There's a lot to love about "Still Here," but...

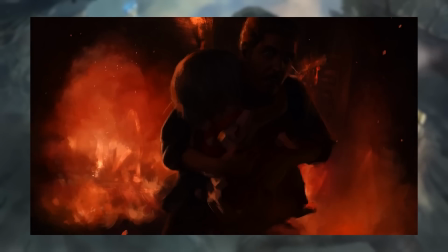4433s
The feeling of dreamlike unreality could have been greatly supported by an aesthetic like this,
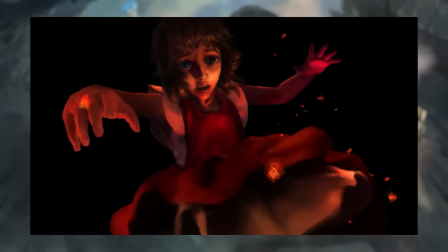4438s
especially the Kindred fading in and out of the shadows as they fight Tryndamere,
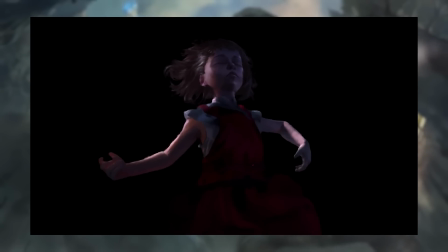4442s
and a less realistic style with more abstraction would make it possible to push the character much further in their expression.
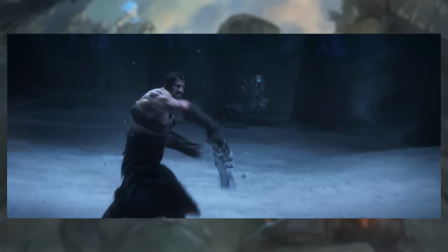4449s
Tryndamere in this scene is defying the very forces of life and death with the bottomless power of his rage.
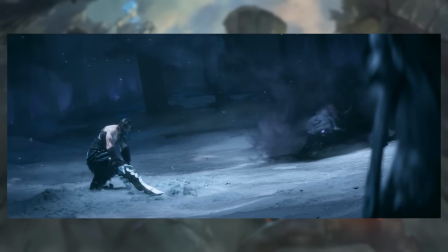4456s
But the grounded, realistic visual style means that the only visual expression of that rage is that his eyes are red.
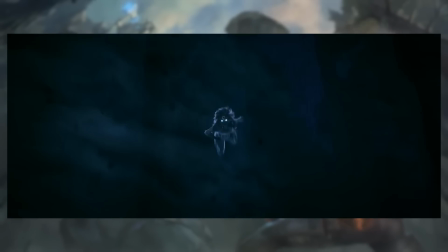4463s
Like, that's really all that's happening to him, and that's a little bit underwhelming visually.
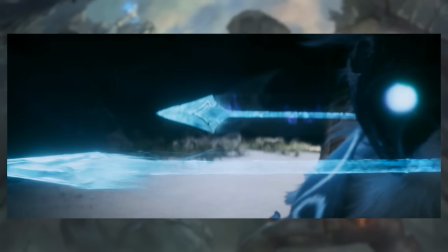4469s
When Ashe's arrows fly into the shot and pull him back from the brink,
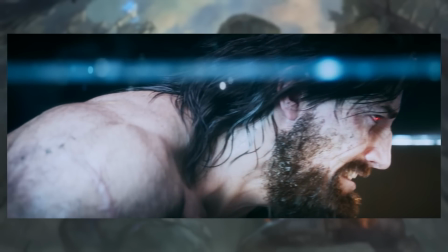4473s
all the cinematic can do to show that transition is change the lighting and brighten the frame, which works, again, well enough,
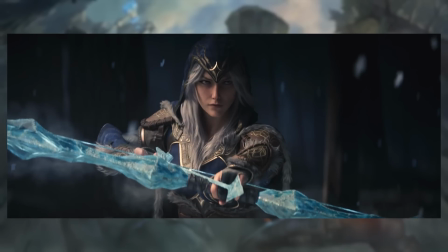4482s
but a more stylized and abstract form of animation could do so much more to really push this moment,
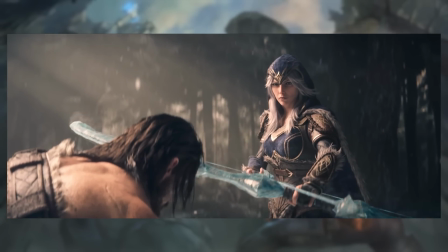4488s
where the love that he feels for another person is literally resurrecting him from a near-death state.
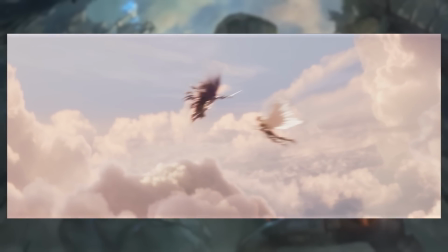4495s
On a similar note, Kayle and Morgana's fight with Aatrox is, as I've mentioned, basically anime.
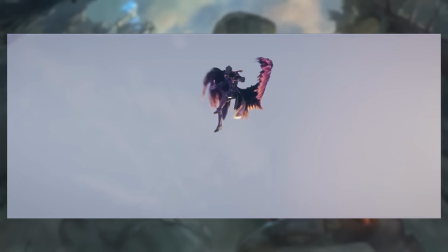4501s
It's a scene of high-powered flying sword fighters clashing in the air, crashing down to the ground, and then,
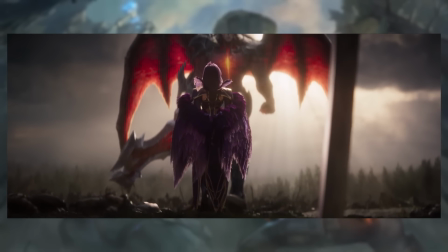4506s
when all hope seems lost, our heroes get to their feet, summon their inner strength, and say,
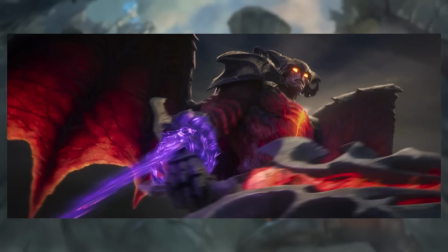4512s
Bunkai. And boom! They unleash their ultimate powers. Like, again, the realistic style looks fine.
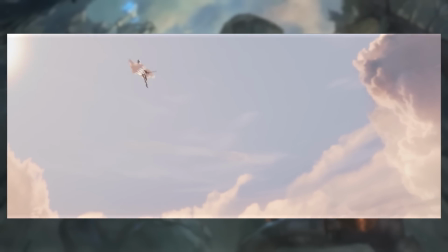4519s
It does this well enough. But if that's the kind of battle scene you want, if that's the kind of story you want to tell,
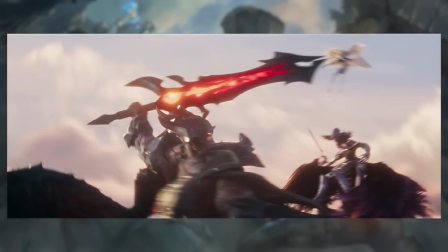4525s
there are entire genres of animation and aesthetics that are purpose-built to deliver that kind of hype.
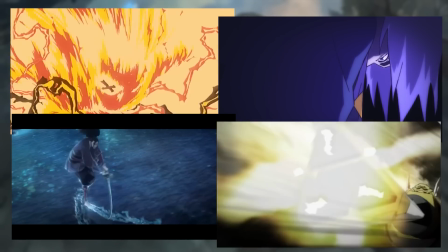4533s
Riot has even used them before. Think of the Soul Fighter cinematic, Kin of a Stained Blade, Spirit Blossom, Gun Goddess Misfortune.
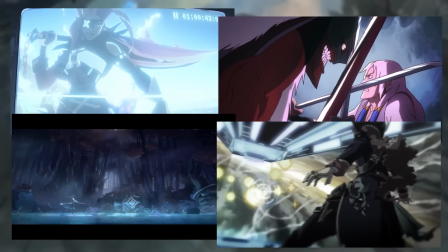4541s
Stylization is almost always a better vehicle for heightened,
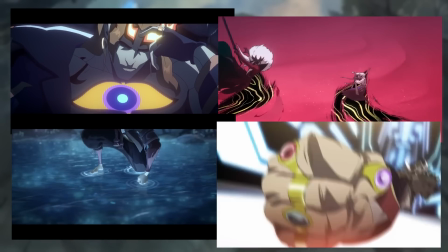4545s
superpowered combat scenes than realism, because stylization can be bigger than reality.
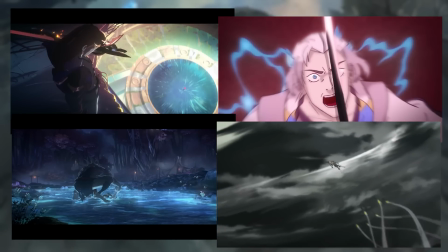4551s
So why choose this realistic aesthetic to tell such a heightened, superpowered story?
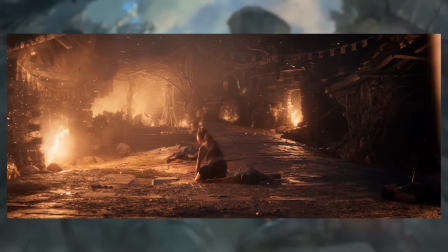4557s
The place where the high realism style works the best, I think, is in the old Man Yasuo scene,
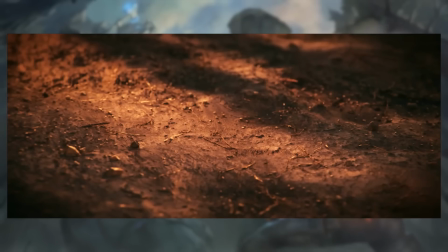4563s
because that scene is about Yasuo's age and frailty and vulnerability.
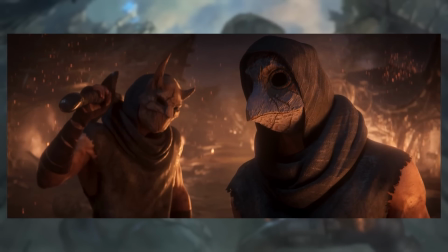4569s
Here, the realism shines because it can portray all the wrinkles and lines and shabbiness of his old age,
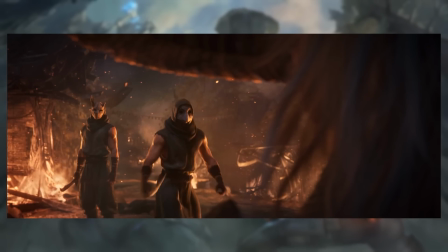4575s
and by making him look so close, relatively speaking, to a real human, and by making the scene so grimy and dirty and visually grounded,
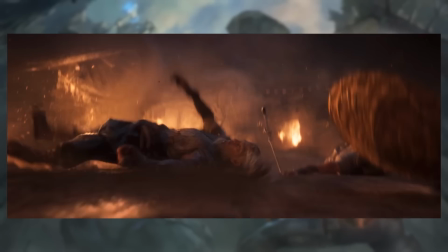4582s
it imparts a sense of humanity. Yasuo here is not a stylized, larger-than-life superhero.
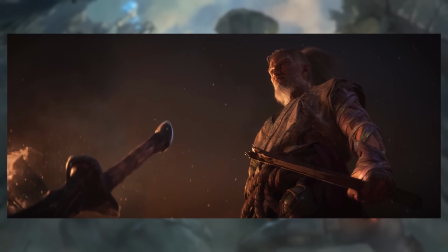4590s
He's an old man taking a stand. But even here, when the visual style is working, when it's doing exactly what it's supposed to do,
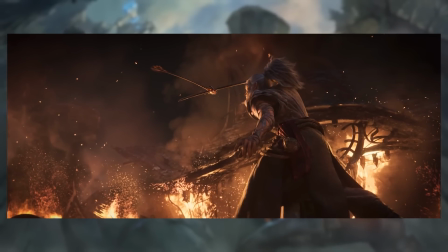4598s
it has one huge and completely unsolvable problem.
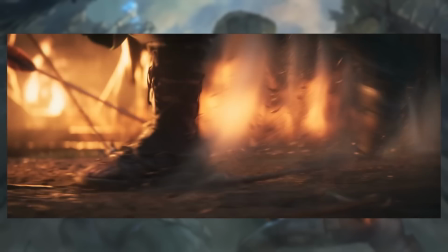4604s
In this scene, which we are supposed not to understand as a cartoon, not to understand as abstracted or stylized,
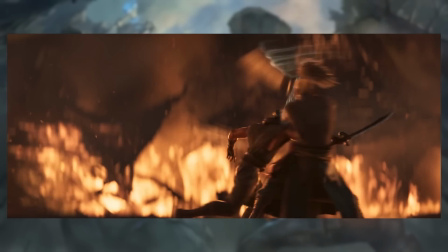4612s
Yasuo repeatedly slashes his sword through the bodies of other human beings and does no damage to them.
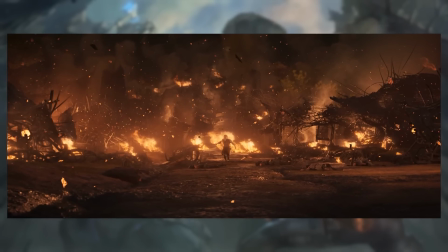4619s
Not even their clothes are cut, and not a drop of blood is spilled. Now, the reason for this is obvious.
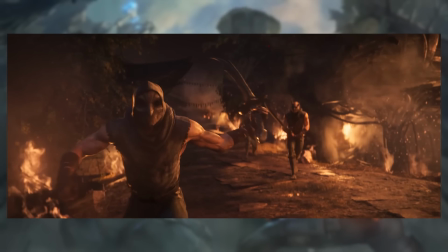4625s
It's right at the start of the cinematic. This is rated T for teen. You can't show people getting their arms chopped off or their bodies cut in half with blood spraying everywhere,
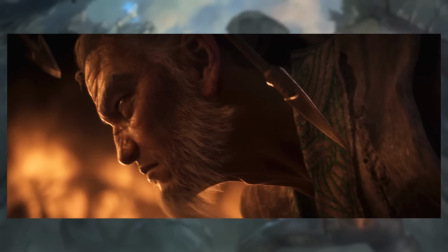4633s
and you especially can't show those things in a highly realistic style if you want to maintain that rating.
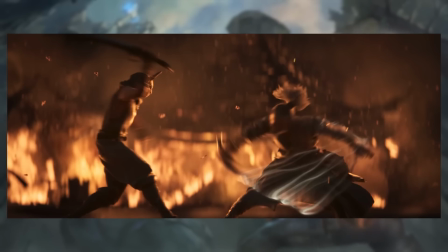4639s
And so, the scene ends up a little bit at war with itself.
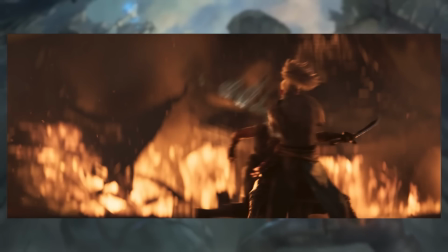4643s
On the one hand, it wants to have the sense of peril and vulnerability that comes from the realistic style,
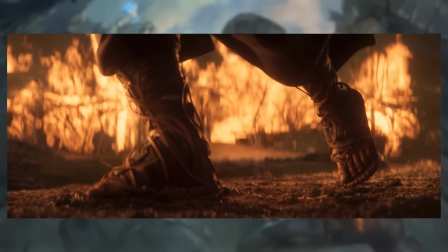4649s
but on the other hand, it wants abstraction and distance from realistic violence.
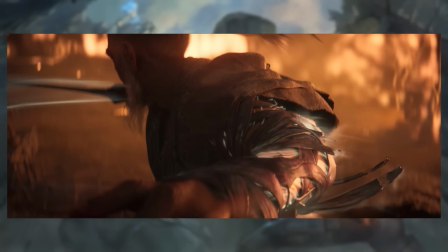4655s
The result is that Yasuo's fight with the Raiders looks less like the brutal last stand of an old warrior against overwhelming odds,
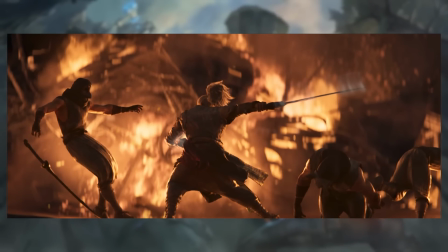4662s
and more like a stage play where the extras dramatically fall over at the barest touch of the leading man's rubber sword.
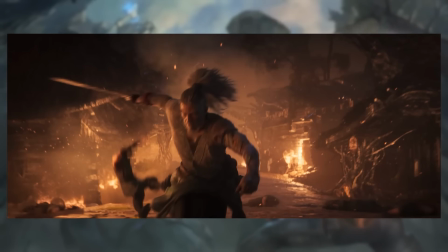4668s
Much in the same way that censors in Western markets will throw a fit at anything that has a woman's nipple visible in it.
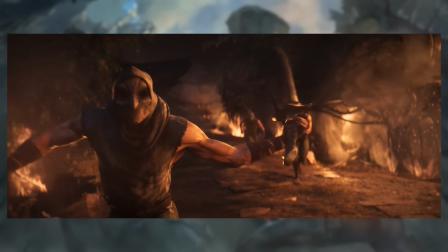4674s
That's pornography, don't you know?